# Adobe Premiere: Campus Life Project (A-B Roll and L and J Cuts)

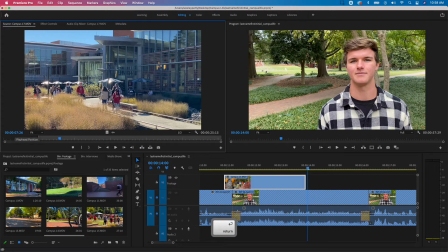I'm going to type in 300 and hit return. It's going to advance my playhead over for three seconds. Hit my O key, which is my out point. And now again, you'll see you've got roughly three seconds. Again, put my hand icon here on top of the film strip, left click, hold and drag and drop it.
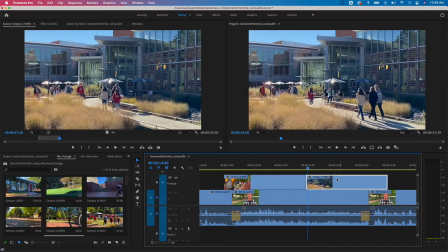And again, I want these two clips to touch. So I'm going to left click and drag it over there. And then I'm going to come into my timeline, zoom out a little bit and let's just see what this looks like as we go from the young lady into
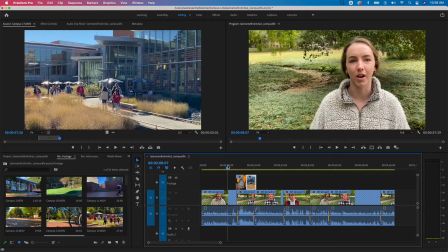covering up the INT02 clip for the interview and then moving into interview three.
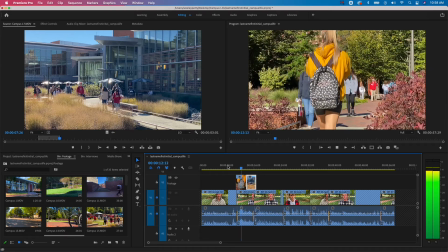College and just being happy where you are. It's just a really a great place to get involved with your academics and beyond to figure out what it is that you want to do with your life.
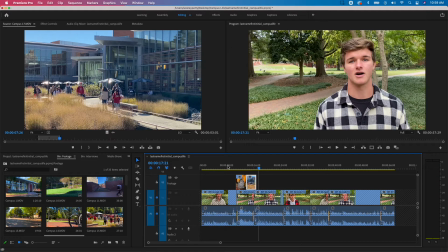There are many campus events like.
All right I'm going to zoom in just a little bit and I'm going to check that out one more time where it changes.
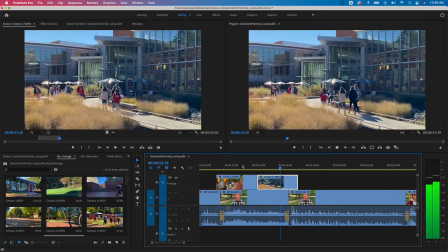Involved with your academics and beyond to figure out what it is that you want to do with your life. There are many campus events.
And that's pretty good.
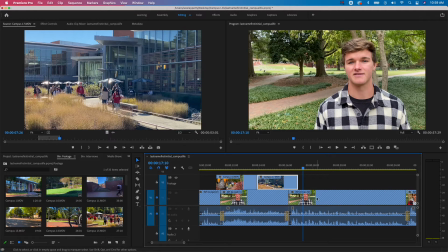Now, if you notice, he starts talking. There are many campus events before we see him, right? And I do that for two reasons. One, it covers up this cut point that we had where it went from the visual of him the first time to the second time. If you remember, I can click this little eyeball right here and I can toggle this off and show you. That's just going to temporarily hide that.
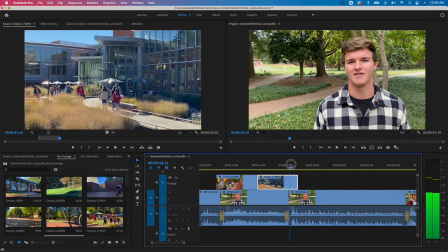So before, remember, it went from here to there, right? So you see how this image jumps. It's called a jump cut. We don't want that so that's where our b-roll helps to cover those jump cuts up so we can kind of hide mistakes basically if we cut those pieces together because it was not one seamless interview where he said that it was a couple different pieces that we took from his interview to
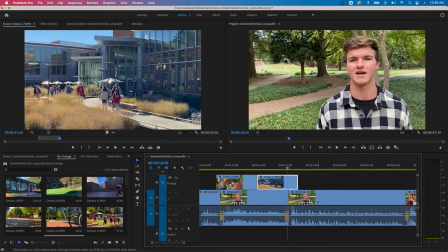put those together so that would be something you would go through and do if you recorded your own footage and recorded your interviews you need to go through and find the sound bites the best little pieces to use it will tell a story for your video so to do that we had to cut him into different sections So our B-roll covers that up a little bit. I'm going to hit that eyeball to turn it back on.
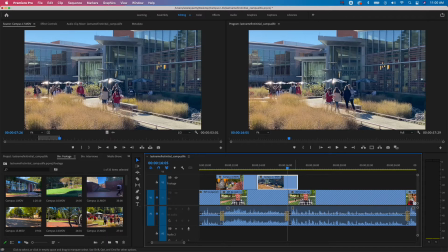The other thing that you notice here, this forms a little L, right? This is an L cut. So our B-roll, as it extends beyond where our beginning for our interview 3 starts, this shape here forms an L. That's an L cut.
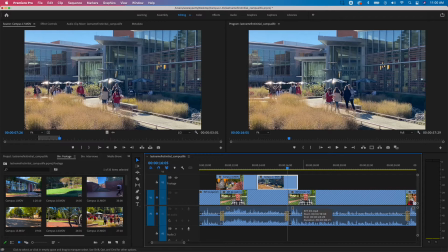And that L cut, again, is where the audio from this clip begins before we see right here. So this video begins or continues and goes over before we see the video of this clip that forms an L-cut right there.
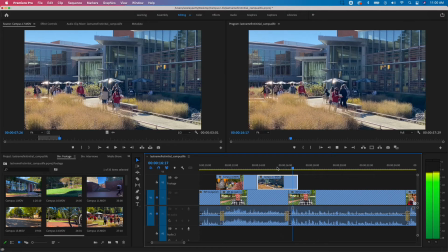So what that looks like again.
You want to do with your life. There are many campus events like.
So he goes on and starts saying many campus events.
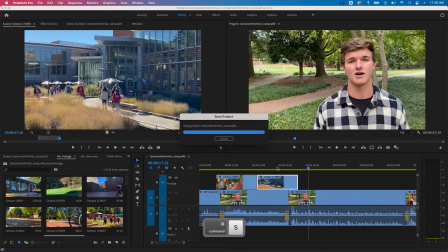This is where we'll come into him for the first time. I'm going to save that little bit that I worked on. So I'm going to command S to save. And I'm going to listen to see what he says and figure out what else we can add in for our next B-roll shots.
Concerts, sporting events, extracurricular activities, as well as things to help you in your studies.
All right. So when he says extracurricular activities, I think that's a good time to go show some more footage.
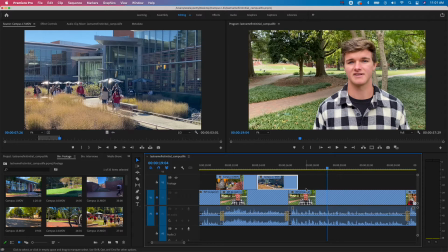So I'm going to go back to that point. You want to make sure that you're seeing our interview people at some point in time. So we recognize the voice. So I wouldn't want to cover him up completely and never see him because we saw this female. We'd be wondering where the male voice came from. So we always want to see a little bit of them. But again, the more shots we can get in here, the more interest it is to the viewers.
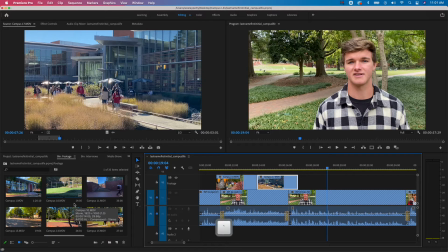So again, I'm going to come back and put my mouse over top of my bin, hit my tilde key so I can see a little bit easier.
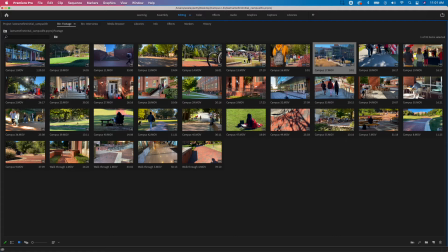And now I'm going to go and find in another campus shot. We're talking about extracurricular. I think this is a good shot here to show extracurricular.
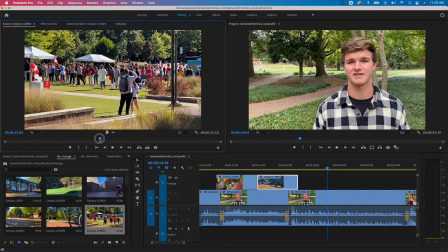Again, you can choose whichever shots you want to. All right, I'm going to move my playhead around and find a good spot. That shows a lot of people moving there. I'm going to hit my I key for the beginning. I'm going to click on my time code, hit my shift plus to get my plus. Again, I'm going to go about three seconds. I'm going to type in 300, hit return.
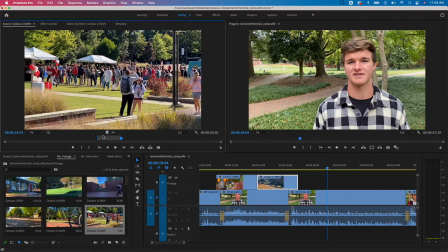Remember to hit that O key for my out point and then i'm going to put my mouse over the film strip part for video only left click
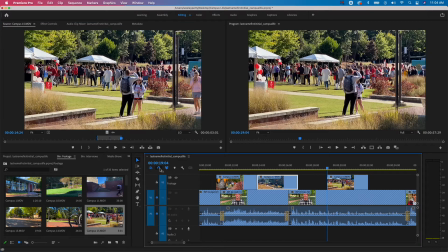hold and drag and again i've got my horseshoe magnet selected it's in blue so it's going to snap to that playhead okay so i'm going to put a few clips over here before we get into our interview four section and i'm going to try to match these up a little bit
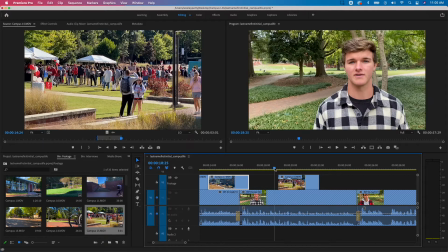with what he's kind of saying visually so we've got extracurricular activities as well as things to help you in your studies
your studies.